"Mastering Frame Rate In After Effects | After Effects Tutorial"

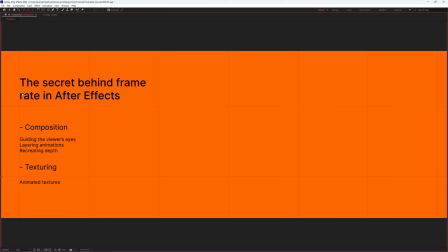0:10 Welcome guys to the second After Effects tutorial, and this tutorial is about the secrets behind frame rate in After Effects, and we'll be going off two concepts here. We'll be going off composition, which is guiding the viewer's eyes, layering animations and recreating depth.
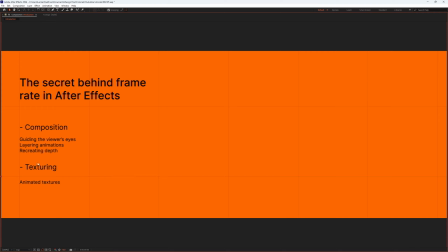0:23 Then we're also going to be going a brief period over texturing. So to start us out, I have a few examples for you to see.
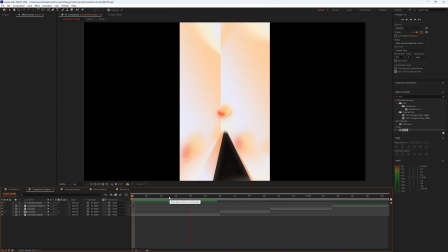0:31 So first I have this example from this project where you can see that this is guiding the viewer's eyes.
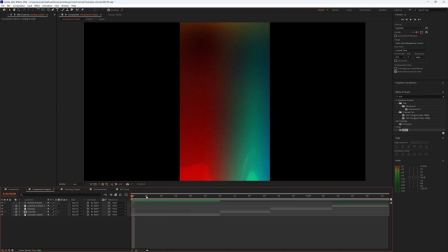0:40 So you can see that initially you look at the ball,
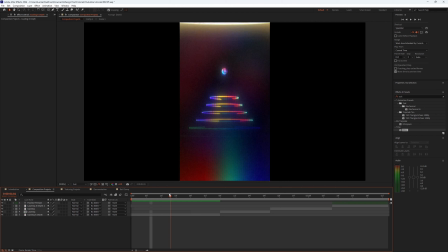0:43 but so because of the frame rate which of the loops which is much lower than the ball itself,
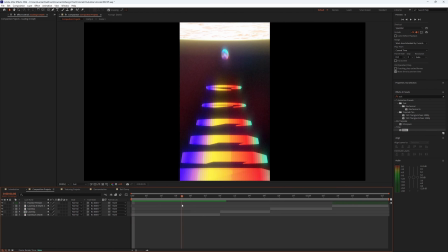0:49 your eyes tend to look down more to that, and leads to so you can guide your viewer's eyes to go from here to here so that the transition looks almost seamless and the viewers don't even notice it.
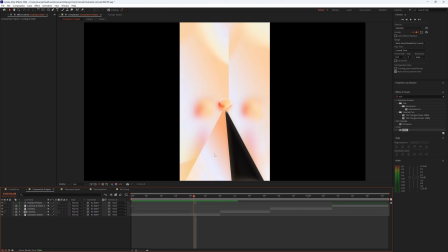1:03 Another example here, initially you look at the ball because it's the first thing you see in the first few frames,
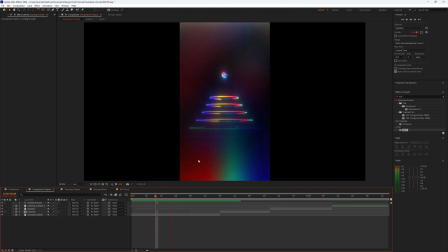1:08 but as soon as you see the extremely framey pyramid, you just immediately look at it.
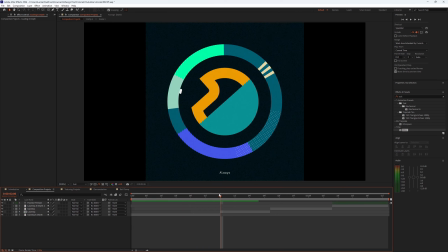1:15 You can't stop seeing how looking at it, which leads to a better transition between it.
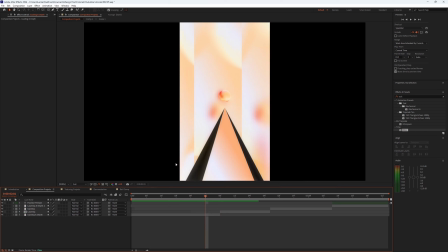1:22 And as well as that, you can also use like frame rate to help recreate depth a little bit, due to, as you can see in the background, for example, the background objects, the really background object has the lowest frame rate of all of them,
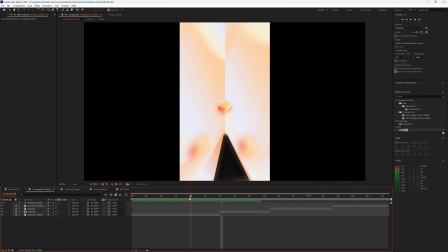1:34 just so that you can tell, like if you look closely you can see something's happening, but it's not meant to be the mainstay, which is why that is so framey.
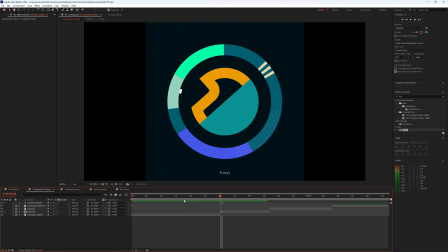1:43 So look like there's almost no changes.
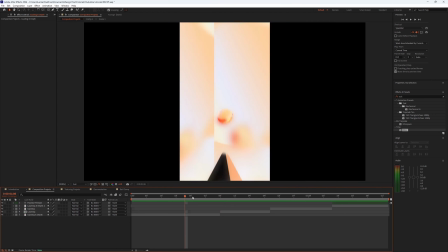1:45 And then another composition where you can use this is layering your animations, like this one for example,
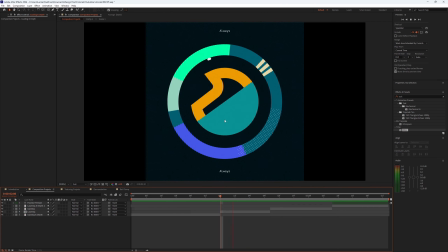1:53 this loop for example. There's a lot of animations going on at the same time, but you can layer them based on importance so that your viewer is not overwhelmed, for example, because when you see this animation, one of the first things you're immediately drawn to is this,
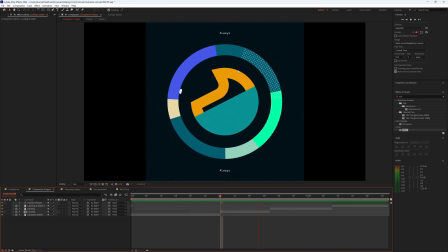2:10 simply because the frame rate is much lower than anything else being animated. So now the viewer has one place to go off of and they can expand their view from there. So from here you'd go to here, then you see the ball, then you see the rest of the outlines animating as well,
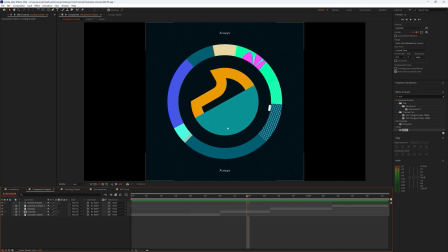2:26 just from having one initial starting point that you always have.
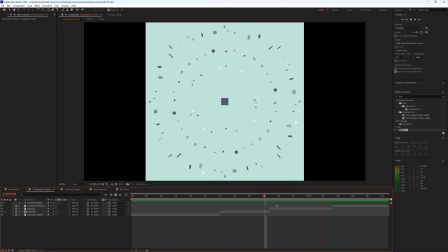2:31 Then another example, which is another example of layering, same animation here,
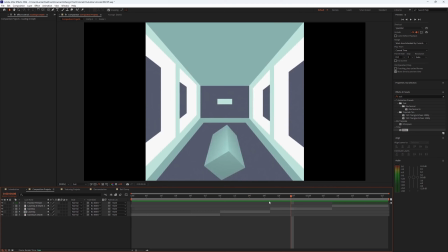2:37 but you have another object here to immediately look at right after the transition. And with this object, as soon as you see it, then you now look at the rest of the scene for what it actually is before the transition.
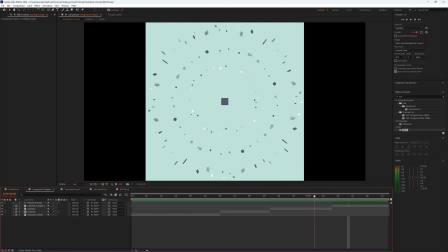2:51 And another example here, which is for depth. So you can see that from these, it's a lot of animations, and just to help give a sense of what you're supposed to be looking at more is with the outer ones, and they're framey enough that they catch your attention,
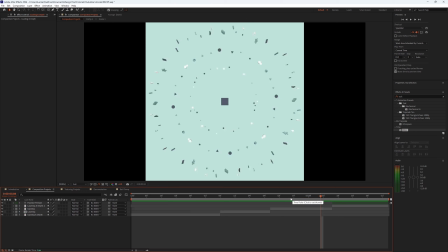3:10 but at the same time big enough that
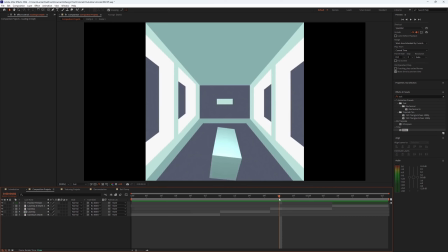3:15 when you see them, like, you notice them, which is the main point of having them.
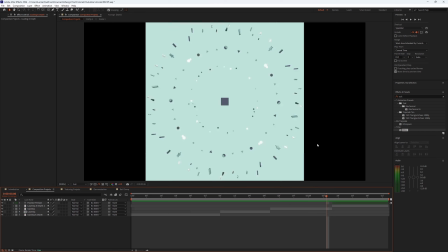3:20 Also, they're all in different frame rates, so that you go from the one you see first with the lowest, and then you gradually go in, so that it helps, like for example, it helps reduce the amount of downtime people notice on the square, for example,
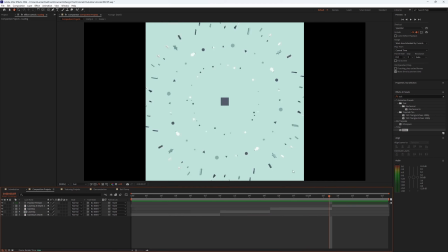3:37 because when you look at this, you barely notice that the square is not animating because you're looking around it until the transition. Then I have another piece as well, not my work actually, but from Pacon. So this so this work, you can see that, for example, he's layering.
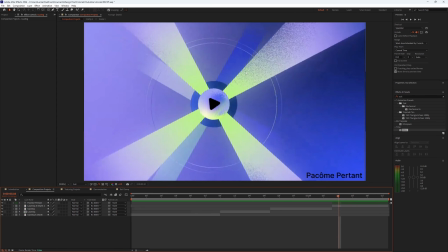3:55 So he has one thing which is normal frame rate, not normal, but the frame rate of his work, everything else.
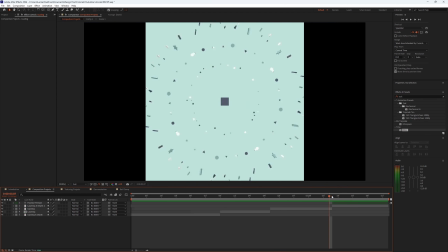4:03 Then you have one thing which is way lower frame rate, which just helps differentiate the different objects in the scene.
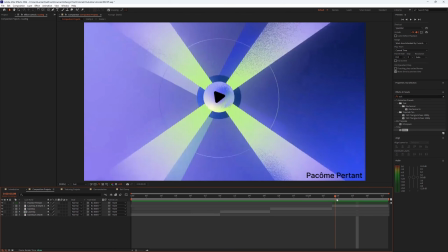4:10 So it helps you like see what you have to look at first, because you see everything, then you
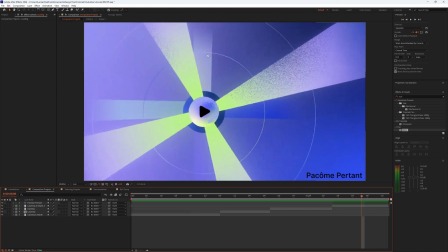4:16 immediately notice that this is spinning around in a different timing to everything else,
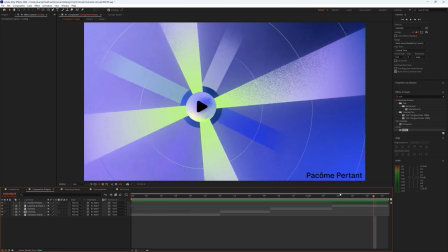4:22 and just because of that you tend to look at it more.
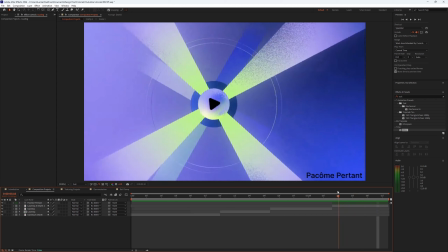4:25 And once again, it helps you not notice the downtime between the different animations.
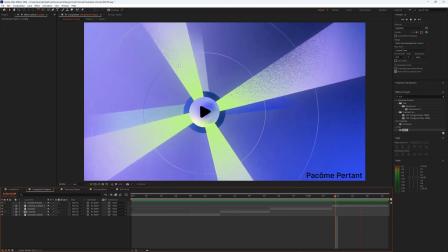4:33 So you're looking at the spinning while everything is at a stop and moving to the next point, which is really smart motion design from him.
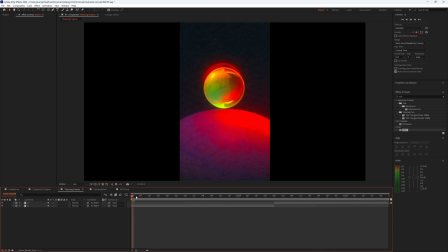4:40 And these are just for the composition, but texturing it's a whole different world. So for texturing, for example, it's mainly about textures.
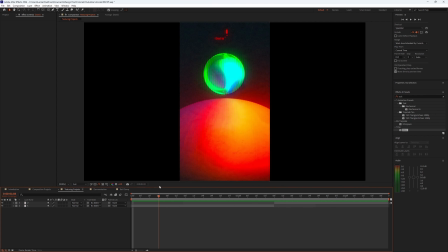4:51 Usually it's really hard to get them right, like get the sweet spot on them, especially animated textures, because you don't want them to be too much, and at the same time you also want them to be noticeable. And unless the texture is the main subject of the scene, which for example this, it's really hard to get a difference between them.
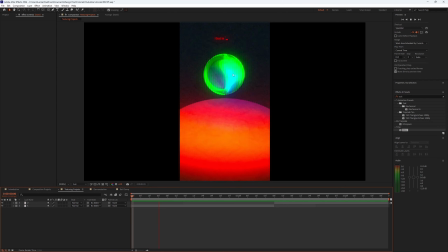5:10 Like this example, you can see that the texture and the animation of this head, for example,
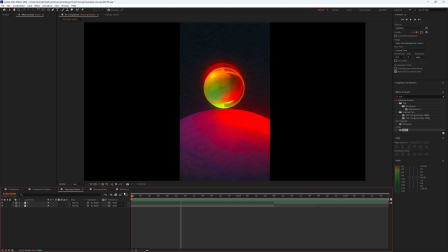5:15 is two completely different speeds, and this just helps bring out like what is really going on in the texture,
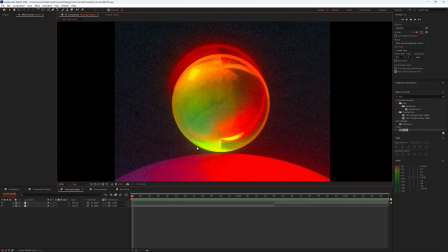5:22 because with so little frames you really get to see each individual one for what they are.
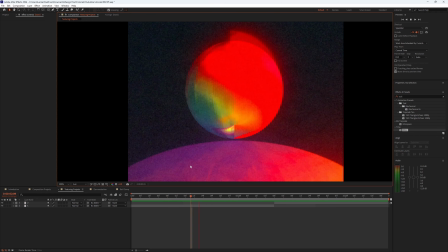5:28 You get to see each frame, see how much detail is in each one, which is an advantage of texturing with a low frame rate.
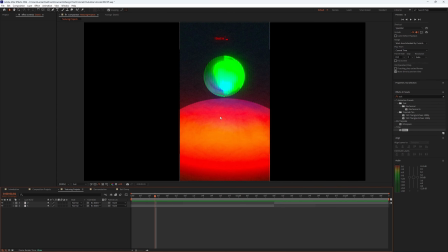5:36 And it also helps differentiate, so it helps with the texture stand out. Like it helps differentiate the object itself from its texture.
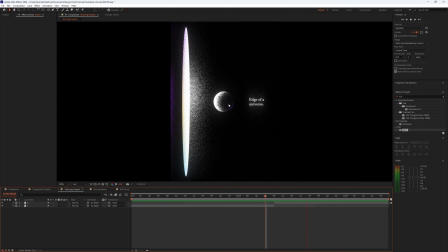5:44 And another example I have here, you can see the object itself is moving at its own frame rate, which is
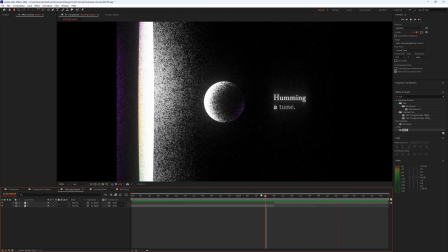5:53 smoother, but the texture is moving at a much lower frame rate, but it's changing a lot, which basically means that you are so drawn to the texture that you don't even notice how little that the object is moving in itself, just because you're just looking at the texture,
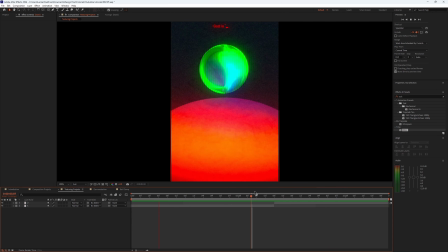6:14 even though the scene goes on for a bit long, but you're just looking at the texture, so it doesn't feel like you've wasted your time looking at the scene waiting for the next thing,
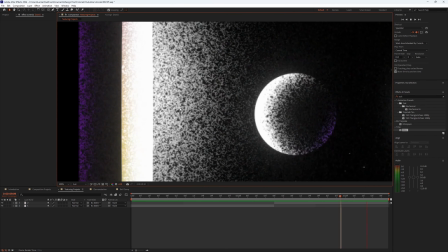6:21 because you're still taking a look at the texture here, looking at the texture here, all that.
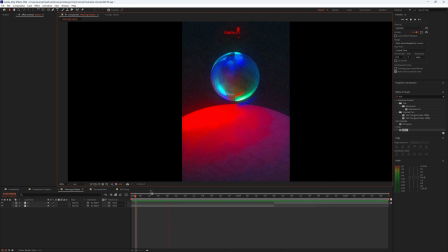6:27 So you can see.
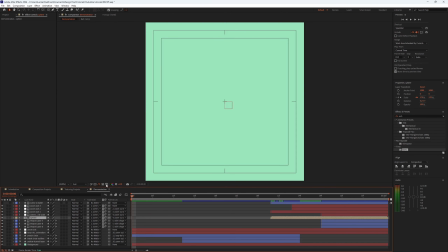6:29 And for this tutorial, I have brought a demonstration animation that we will use a different frame rates to.
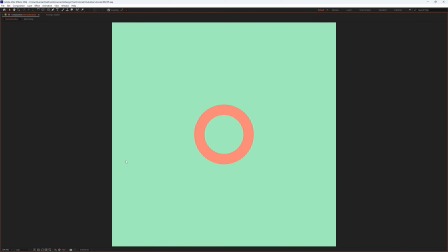6:37 I'll help explain like how you could implement it into your work. So I have this loop. So this is a loop I have.
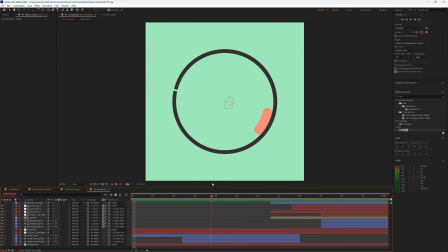6:46 Now we're gonna do this step by step on how I would use frame rate to elevate this to the next level, for example. So we start off with a ball animating in, and then this, and then it coming out to an outer ring, and it's looping around the ring.
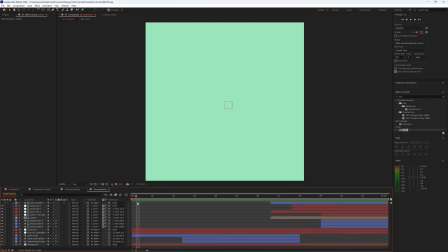7:03 So first of all, we have our main subject. We don't need to do anything about this. It's when we get the ring. Now there's two things to look at, and we have to figure out what do we want the audience to look at.
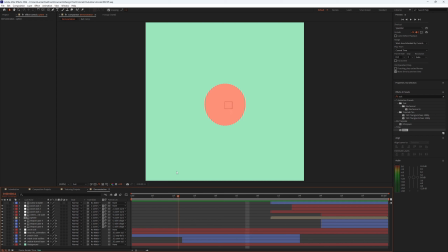7:16 What do you want the viewer to see? I want the viewer to see the ball. So if I want that, I would go to my ball, like let's say from here to here, between this transition at this point and this point.
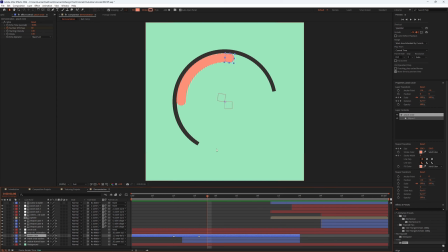7:32 I want my viewer's attention not to go less towards the outer. I want it to stay on the ball. So with frame rate, how we could do that is we're going to get posterized time, which is the effect that I use. In order to get this effect, I work on 12 FPS.
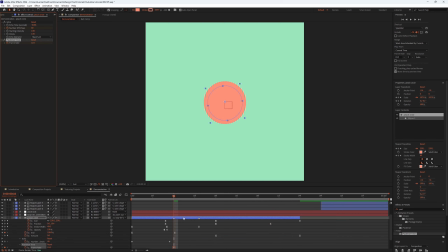7:48 So now I would keyframe my posterized time to go.
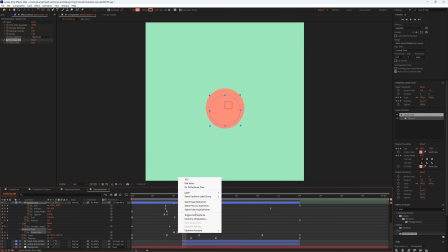7:54 It's automatically a hold keyframe. You can't change it, so you have to do it step by step.
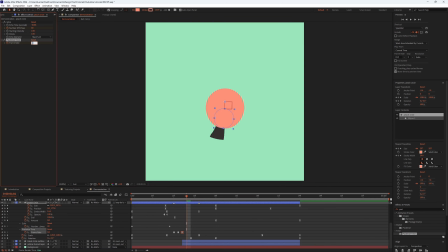8:00 I want to go 8, so 12, 8, 6, and I want it to end here. So I'll press Alt and left click on the rightmost after selecting all the keyframes and just drag it. So now